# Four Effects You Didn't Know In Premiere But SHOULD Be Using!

Creating compelling videos can be achieved in so many different ways. And there's no better way to do that than to use the effects that are inside of Premiere Pro to spice up those videos and leverage some of the lesser known effects that you may not know about. Here are four of those effects and how best to use them in your videos. Effect number one is called the Luma Key.
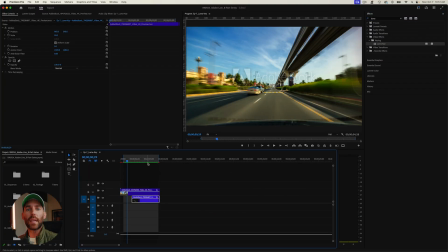0:18 Go up to the effects window, select Luma Key, and the Luma Key effect can be used to create some really cool, compelling transitions. So here we have an Luma Key effect going from a day clip of the sky, and the Luma of the sky in the first clip is going to sort of dissolve and fade away into this city scene here.
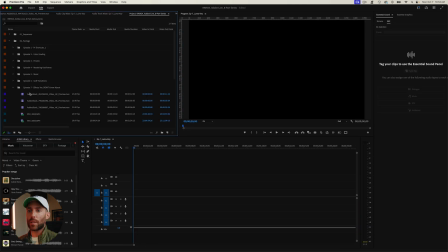0:37 We are gonna drag and drop two clips that we have from Adobe stock,
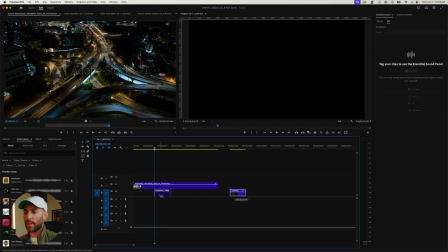0:41 and it's important that you actually stack these clips on top of each other where you want that transition to happen.
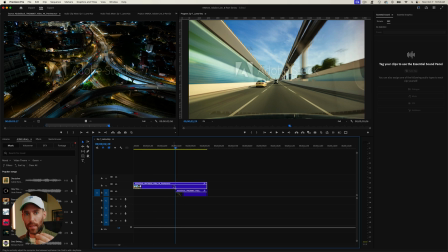0:47 And you're gonna add that Luma Key effect to the top clip so that it sort of transitions and fades into the next clip. So we go to effects, type in Luma Key, and drag this on top of our clip. And you can see that it's already kind of creating something.
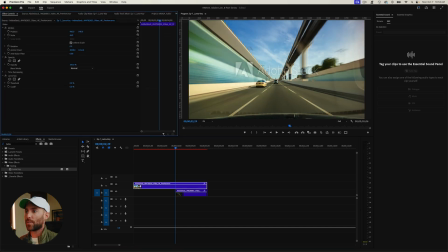1:01 So we're gonna go to effects controls, and we have the threshold and the cutoff. So if we just start manually pulling these apart, it's being affected here.
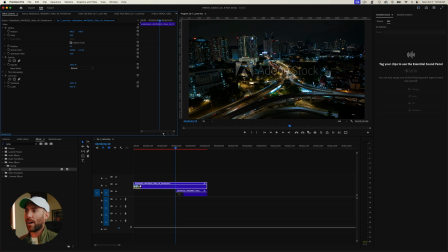1:09 The cutoff is now pulling that sky out and creating this almost like paper transition effect.
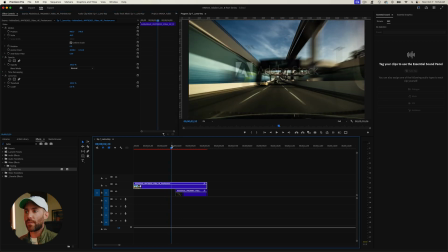1:15 We're gonna keyframe both of these properties here.
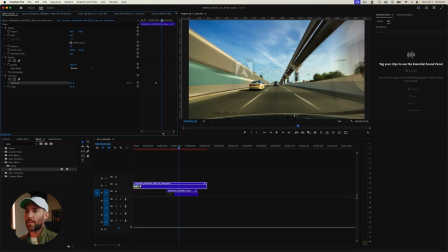1:18 We're gonna set a keyframe on threshold and drag our playhead forward, set another keyframe, and we're gonna do the same thing for cutoff. We're gonna go to the next and drag that forward. So we're gonna start on zero properties for both. And for threshold, we're gonna make this 100%, and the cutoff, we are also going to make 100%.
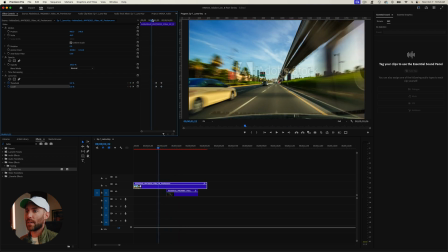1:36 You can see that if we play that back in doing this, we have something that actually looks pretty cool.
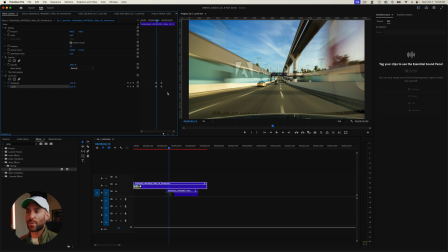1:41 Now, what I've noticed is it's nice to offset these two keyframe properties to create an even smoother transition. So we're gonna actually just drag this out a little bit, kind of offset our effect here. And that looks pretty cool. So another really cool way to spice up your transitions if you want to create a different effect, and you can do that all right here in Premiere Pro with the Luma Key effect.
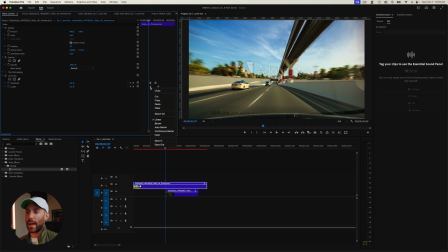2:03 Now we can also come in here and we can ease out and ease in these properties like we have in the past in our keyframe videos, ease out, ease in,
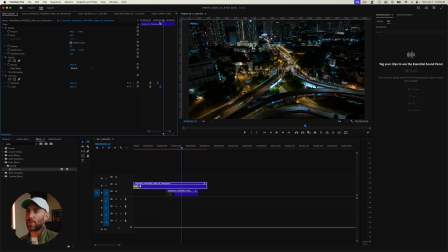2:12 to create an even smoother transition into our scene. The next effect is called the gradient wipe.
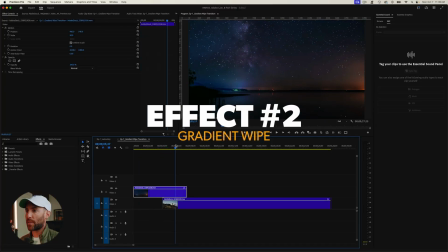2:19 So here we have two clips from Adobe stock. We have this beautiful night sky of the Milky Way, and we have this couple walking up the mountain here.
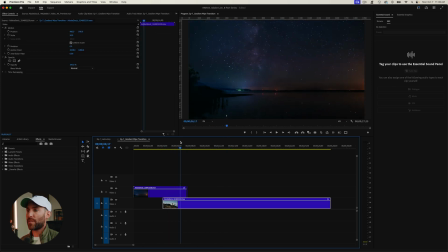2:26 So rather than a hard cut, what I wanna do is actually fade the sky into this couple walking. Hover over our first clip here, and we're gonna go to the effects panel and type in gradient wipe. Drag that onto our clip.
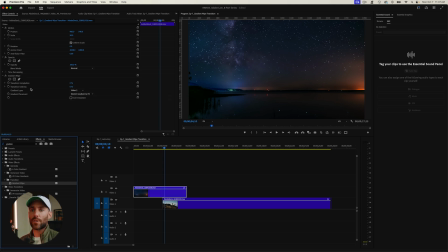2:37 Now we have these effect controls up here, transition completeness, transition softness, and the gradient layer below is that video two. So all I'm gonna do here is set two keyframes, one at zero and set the other, and I'm gonna pull this to 100%.
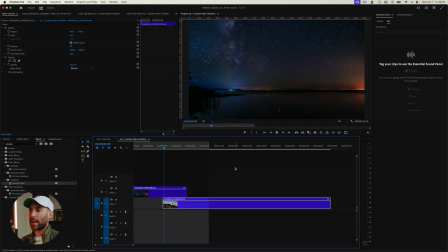2:52 We have the night sky, and we are gonna fade right into our next clip here and have this beautiful little transition.
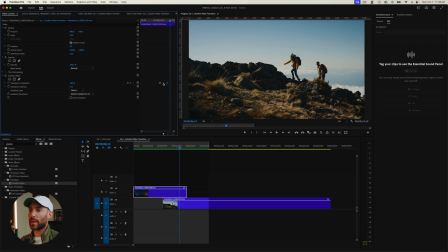2:58 We can kind of see that the stars hover a little bit too long, so I'm gonna change these. I'm gonna go ease out and ease in. And to just better smooth this out, I'm gonna add a little default cross dissolve to this final clip here so that we make sure that we're not seeing those stars on our next clip.
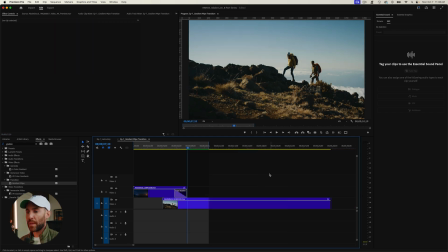3:17 Awesome. And I think that looks really, really cool. There are so many ways that you can use this gradient wipe. And once again, these are effects that exist inside of Premiere Pro that you can use to transition from clip to clip. Effect number three is a tool that I've talked about in some of the previous videos, and that is the transform tool. So here we have two clips again from Adobe stock.
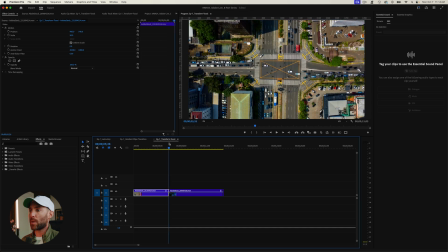3:35 We have this really awesome, busy drone shot of an intersection during the day.
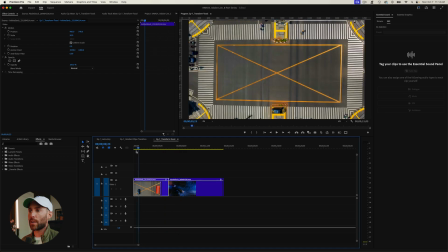3:38 So the first thing I wanna do before we actually add that effect is reverse these clips, because I wanna actually start high and I wanna then be zooming into the intersection.
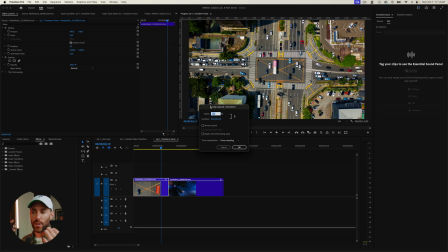3:46 So I'm gonna go Control R on my keyboard, and that's my shortcut for speed. Simply reverse the speed right here.
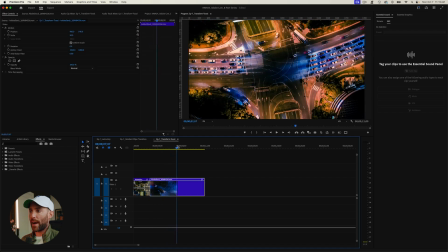3:52 And then we are going to do the exact same thing with our night clip. Let's start somewhere in here.
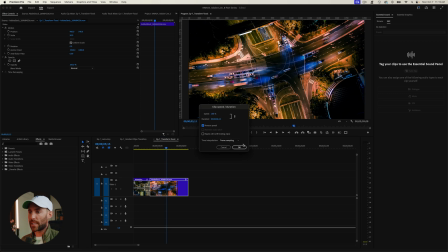3:57 Press J on my keyboard to cut it, and we're gonna go Command R and reverse that speed. So now we're going from here to somewhere like here.